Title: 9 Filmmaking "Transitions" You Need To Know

A lot of times I actually like the simple transitions more than the really big fancy ones. It's those smooth, fluid, fancy, finessing transitions, not the big like, whoa, that was a transition. I think those ones are usually better. And then there's also trendy transitions and there's ones that just like always work like a b-roll transitions Always gonna work whether it's trendy or not. It's always gonna work a crazy spin transition might not always work It's a little bit more gimmicky, you know, but they're still fun. They're still cool Also, I was so close to crashing it on that stick over there like so close. I'm gonna take out the ST and fly one more
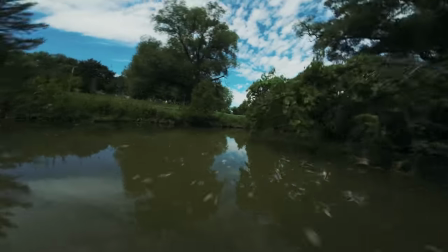Nothing gets the heart going like it, Phoebe. Oh my God. No crash. Now you understand why I bought a few extras.
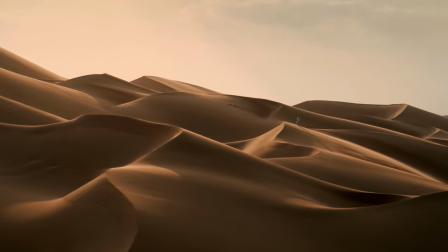(5:31)
Next on the list is matching textures. Such an easy way to create a seamless transition to a completely different world. I could have literally gone from Canada to the Middle East, back to Canada with one seamless transition.
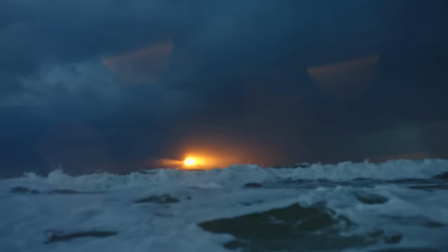(5:47)
Water is another good one. The bubbles make it really easy to pretty much go to anything.
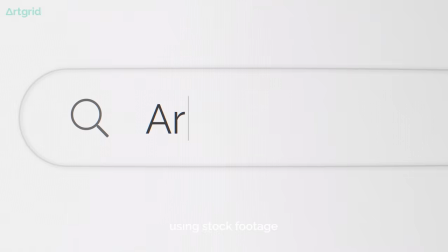(5:53)
Sorry, I hope that didn't scare you too much. By the way, all of this footage is from Artgrid.
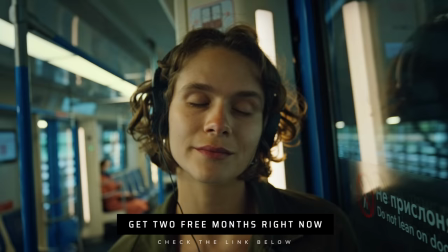(5:58)
If you need some of the most high quality and affordable stock footage, I have two free months for you right now. But why Artgrid, you ask? For me, it's because it's never just one clip.
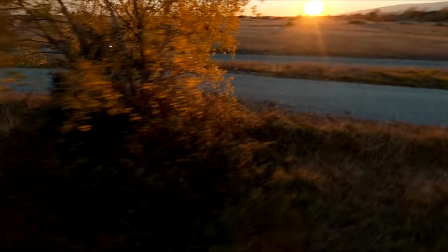(6:11)
It's always a minimum of three to a maximum of hundreds from the same scene or location,
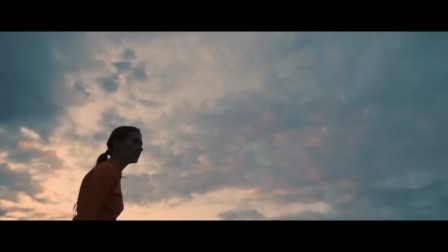(6:17)
so you can actually make stories, tell stories using the footage, and it's not just that random mishmash of random stock footage.
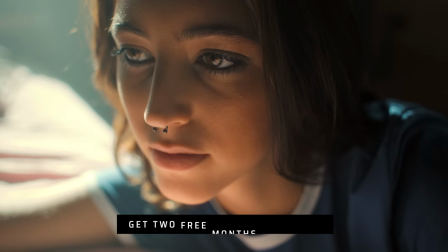(6:26)
And you get to use it anywhere, any way you want. Even if you stop your subscription, you can use that footage wherever you want. Hard to beat that. Thanks so much, Arkhead, for sponsoring this video, and thanks for hooking everybody up with two free months with the link down below. And that leads me to the next one, which I really like, that is overlays. For example, on Artgrid, we can just search film overlays.
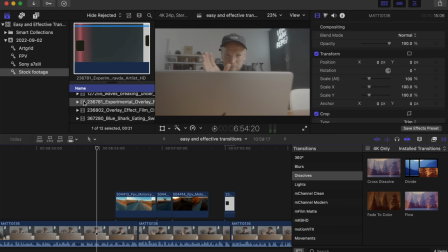(6:51)
We can grab this little light leak and then place it in between your two clips, right where it's cutting.
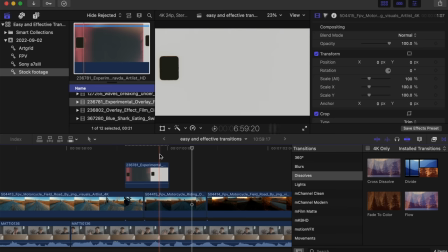(6:58)
Usually I try to find a really bright spot, for example. Then change the blending mode to one that works and bam, done.
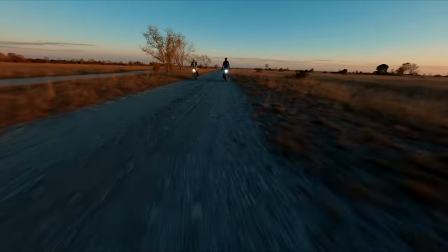(7:05)
These work especially well when two clips just don't kind of cut together very well. It's a little jarring. Throw on a little light leak and bam. Just kind of hides the cut. This next one is very subtle and used all the time in filmmaking and that is what I call subject movement. Literally all I have to do is start a movement,
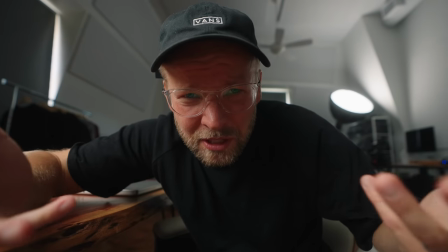(7:25)
move the camera and continue the movement to finish it off and that is a seamless cut. And you can do this in all sorts of different ways.
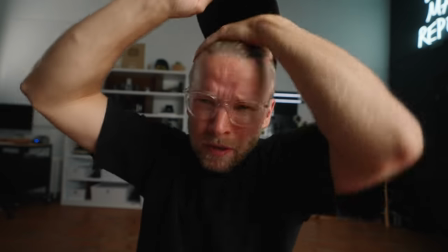(7:34)
For example, I can start fixing my hat, move the camera over and do the exact same thing and you never knew that I just spent, I don't know, 20 minutes watching Peter's newest video on Vero, so. That's a very seamless transition. Look, I just did it again. Very similar to that is a match cut.
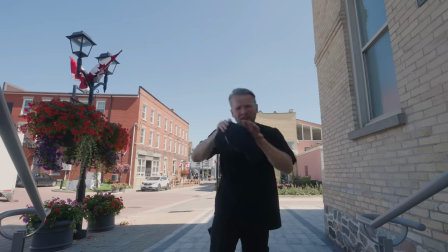(7:54)
For example, I could toss up my hat, catch it, put it on, or just give it a good punch and you're in the next place. Match cuts are a really good way to transition you from one place to another, but they can also be much simpler.
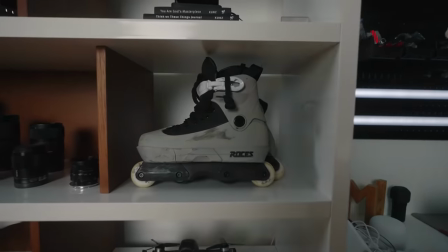(8:10)
You can, for example, just do the same camera movement and just have your object in the same spot and those clips are gonna cut together very well. Is that a transition? Is that not a transition? I consider it a transition because it's a really good way to get from one clip to the next very seamlessly. One of the things I haven't mentioned is transitions, a lot of times, make it a lot easier if you don't know what's gonna happen in the future.